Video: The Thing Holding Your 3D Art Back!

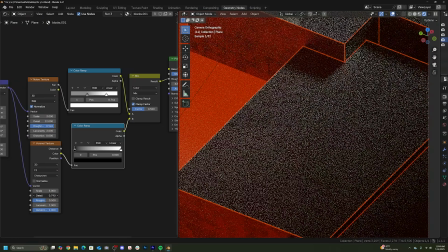4:08 So on all of the blocks, they got a subtle Voronoi detail in them. And with a tree of wave textures and Voronoi,
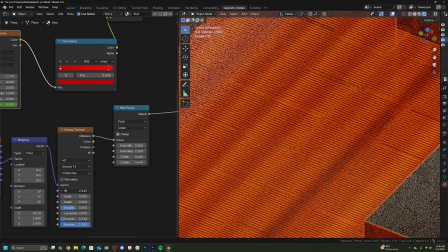4:15 I was able to add tons of small detail in the color and the brightness of the floor, making this really, really cool looking scene.
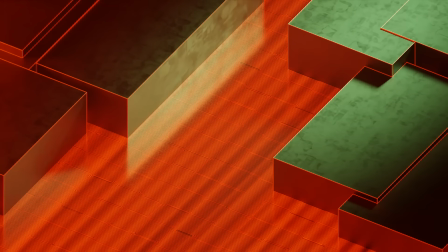4:23 At this point, I had a good variety of big details and small details,
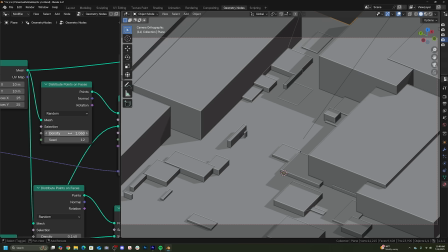4:27 but to balance it out, I was able to add some smaller blocks and immediately it felt so much more balanced.
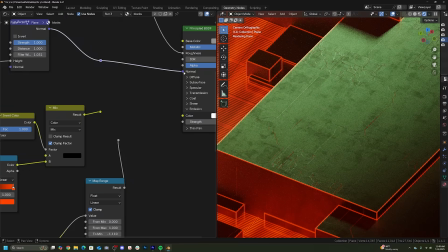4:33 Last thing I added was some small emission and bump details to the blocks, and it was totally done.
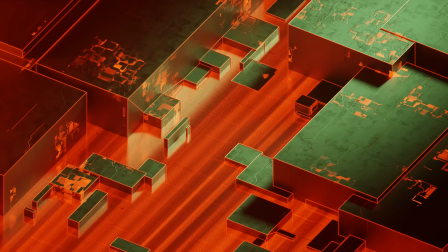4:38 One thing you'll start to learn as you get better at making images is being able to look at your scene and feel there's definitely something missing here, but learning how to go through that and answer that question will really help you be more efficient in making really beautiful images.
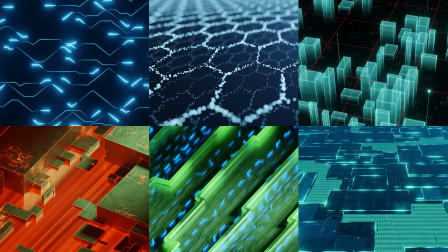4:51 Now, I want to lightning round a few of these renders and talk about these as well. The
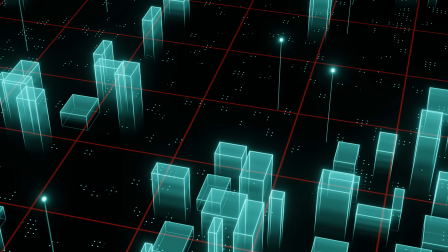4:56 initial idea was to make this hologram style looking city in this animation, but at this point,
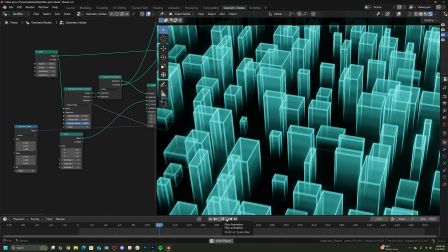5:02 it just felt really cluttered. I didn't entirely know what to do.
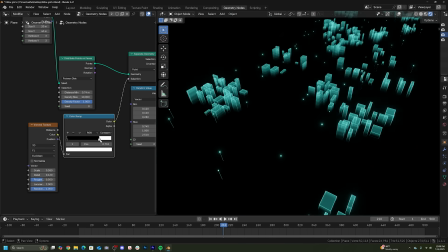5:05 And I landed on using a Voronoi pattern to cut lots of gaps in the city and actually makes it look a little bit more interesting,
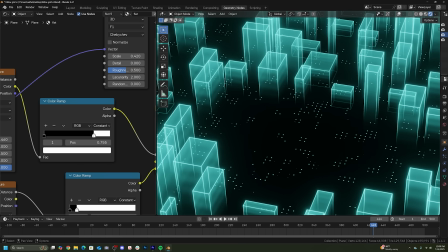5:13 gives the scene some room to breathe. And I was able to add some smaller dot details and some other things in there to make the scene feel really nice
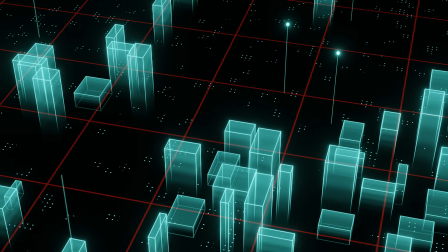5:21 and broke up that scene that kind of looked like an aerial view of New York and just made it feel a little bit more balanced and breathable.
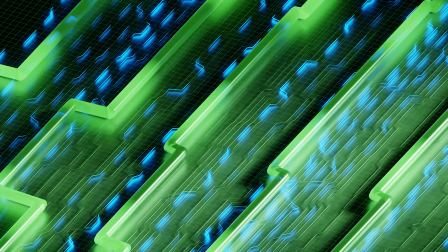5:27 The point of this scene was to teach how to use curves and make them kind of look a little bit more sci-fi and use Voronoi to manipulate them,
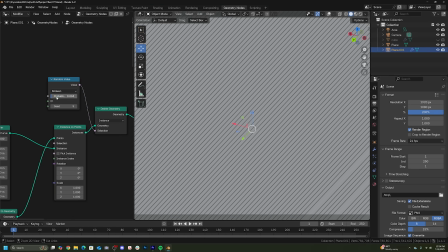5:34 but I wanted the scene to look really nice and balanced. So I started with the small curves and made a lot of them, broke them up a little bit and added some light to them.
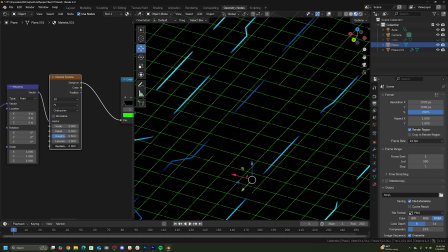5:43 And then I added a few details on the floor with that square looking Voronoi pattern.
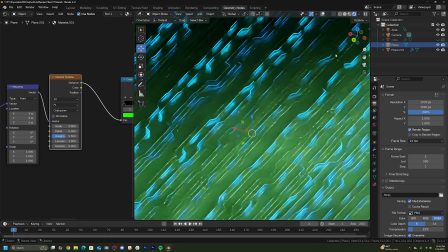5:48 But to me, there was something missing.
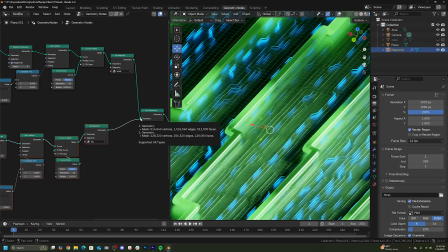5:51 And the answer to that was a very large set of curves as well on top of them to really balance out this scene and make it look really beautiful. And I absolutely love this. It's a great wallpaper. It's a great asset for a larger scale environment. It's really, really cool. So there you have it. Hopefully this helps you understand some visual hierarchy. And like I mentioned, all these animations I talked about are available right now on Patreon and you can learn them all.
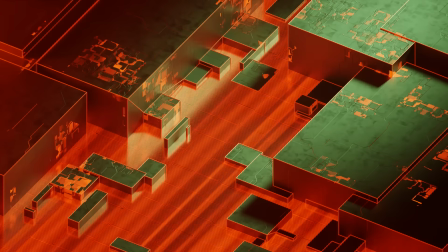6:15 And this animation specifically, I will be posting on YouTube here for free in about a week or so. So you can subscribe and look out for that. But with that being said, thank you guys for watching. I hope you learned something. I hope this helps you elevate your own work and make some really cool designs that you're really proud of. And I'll see you guys in the next one.